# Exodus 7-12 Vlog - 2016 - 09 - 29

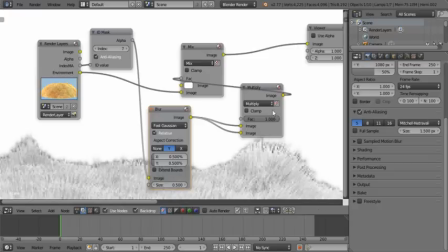(12:36)
However, 0.5 is a little too much, so I'm just going to shrink that down and multiply this by two and three and just clamp it point
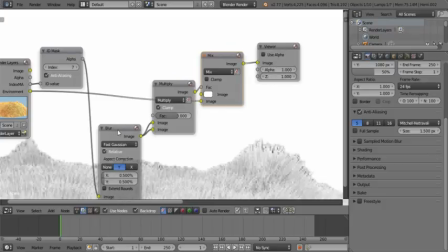(12:51)
six point six but just just go by whatever works for your specific scene
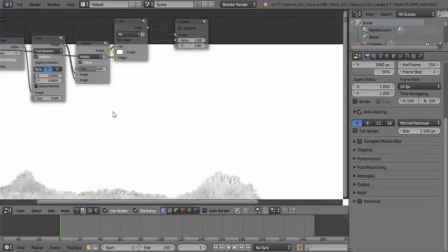(12:59)
now this looks pretty just gonna focus otherwise
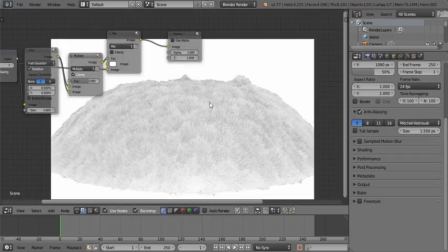(13:07)
zoom in and out is by pressing V, just V to zoom out, and ALT V to zoom in.
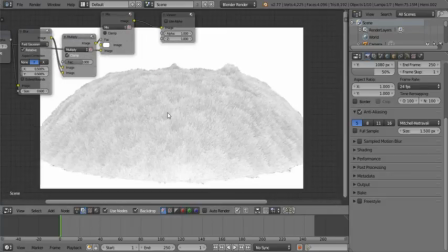(13:16)
So V to zoom out, ALT V to zoom in.
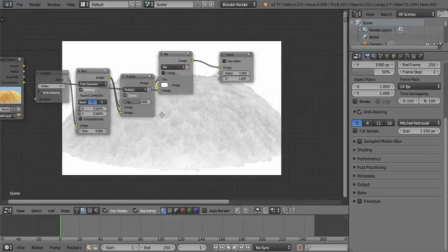(13:22)
And middle mouse button to move this around, and ALT middle mouse button to move this around.
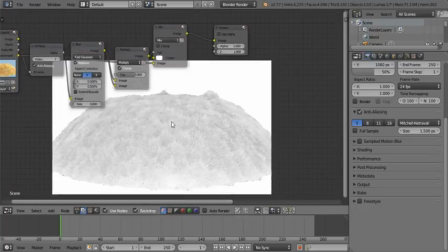(13:30)
Press middle mouse button to move this. Just ALT and middle mouse button to move the background. okay in
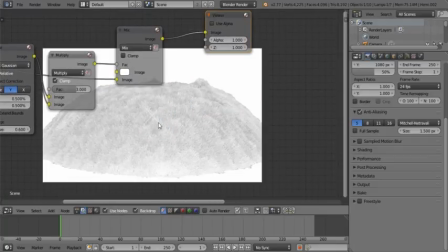(13:38)
this case it would mean alt as an alternative that's awesome okay
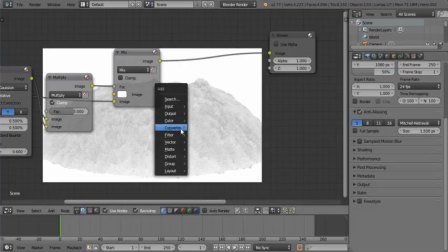(13:43)
now we can add a color ramp because we need to make this a little bit more stark in terms of its contrast so you can just set that to ease
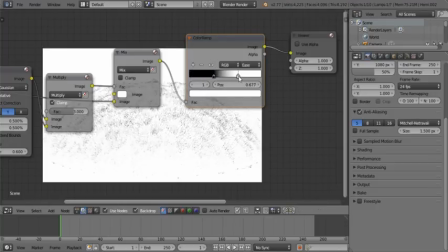(13:52)
and bring that up not too far just want to add a
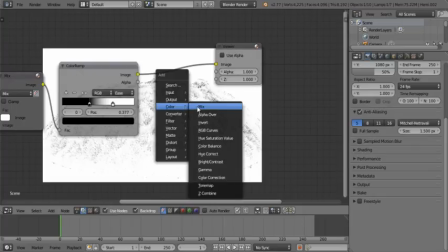(13:59)
little bit of uneven contrast to our image and then and we multiply that over the original,
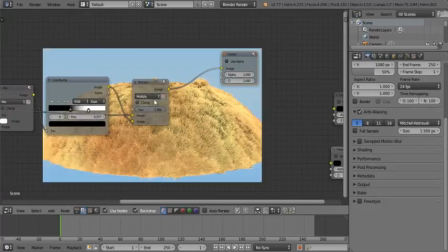(14:11)
not mix it, there we go.
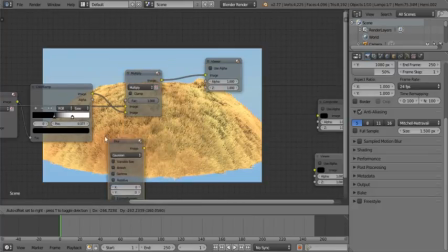(14:13)
And we need to blur it slightly, because it's supposed to represent almost like a watercolor paint over effect.
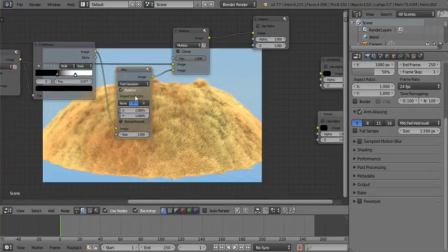(14:23)
So go for, I think I used one, yeah I used one. And clamp that of course as well.
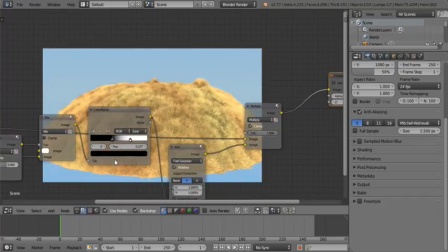(14:31)
You do have the option to change the black to a more reddish brown color, that might be your thing.
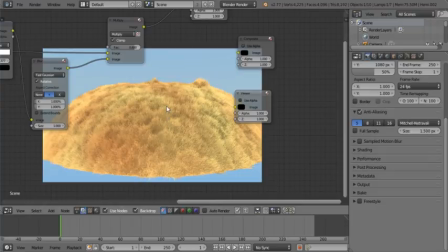(14:39)
So you can, there's barely any visual difference between the color one and the black one. If you want to add a color, just go right ahead.
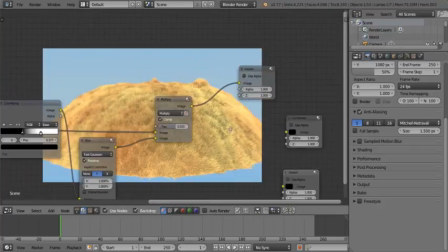(14:47)
So I just want to turn this down a little bit more, and compare it with the original.
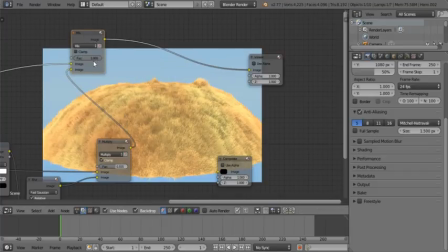(14:56)
Now if you take it off, put it on, take it off, put it on.
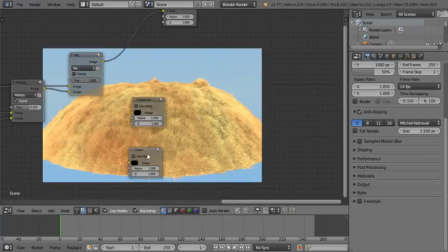(15:02)
Makes a big difference in your final result. And that's pretty much it.
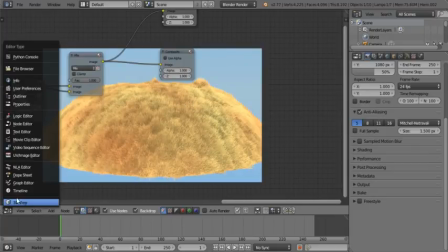(15:07)
That's how you set it up. The only thing I didn't show you guys was the actual strand settings of the material, so I'm going to show you that quickly before I forget.
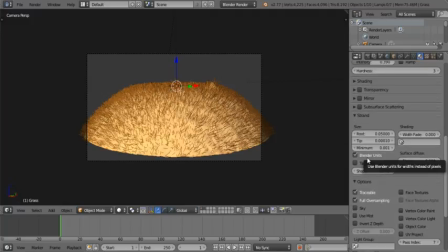(15:18)
It's under Strand. I always switch it to Blender Units. If you don't, it uses pixel size on the screen. I use a root of 0.05 in this case, so that it's nice and thick. The tip is always as small as Blender will allow me so that you can get that spiky kind of look.
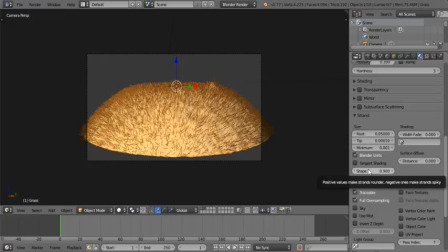(15:36)
And the shape is at 0.9 because I want it to be kind of round. It rounds to the tip. That's what happens when you give it a larger positive value. I want to see what the maximum value is. I'm just kind of curious about that. Let's go 500. 0.9 is the max.
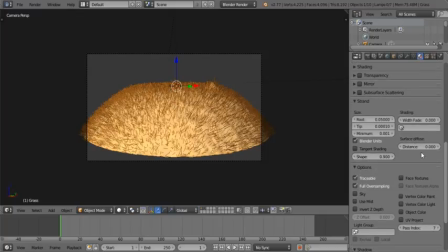(15:54)
Go figure. So you set it to the max and of course your pass index so that you can separate it out. And of course receive transparent shadows. I turned off Autore bias. Don't have to, but I did. And of course, it has to cast shadows.
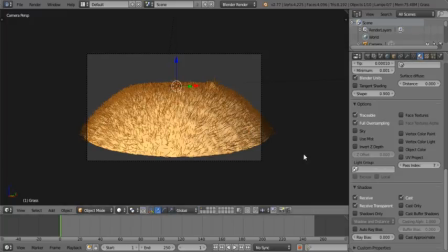(16:09)
Now, it's not going to cast shadows the strands themselves, but the emitter can. So, it just heads up on that. And that is it for the grass.
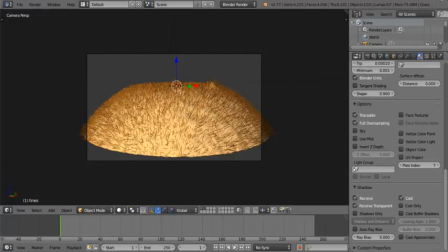(16:25)
Now, I'm going to go back to the music video. This is the result I got.
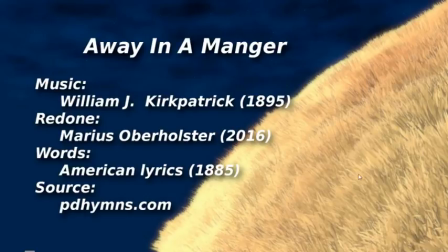(16:30)
You can see here that it's nice and round. You can see the highlights.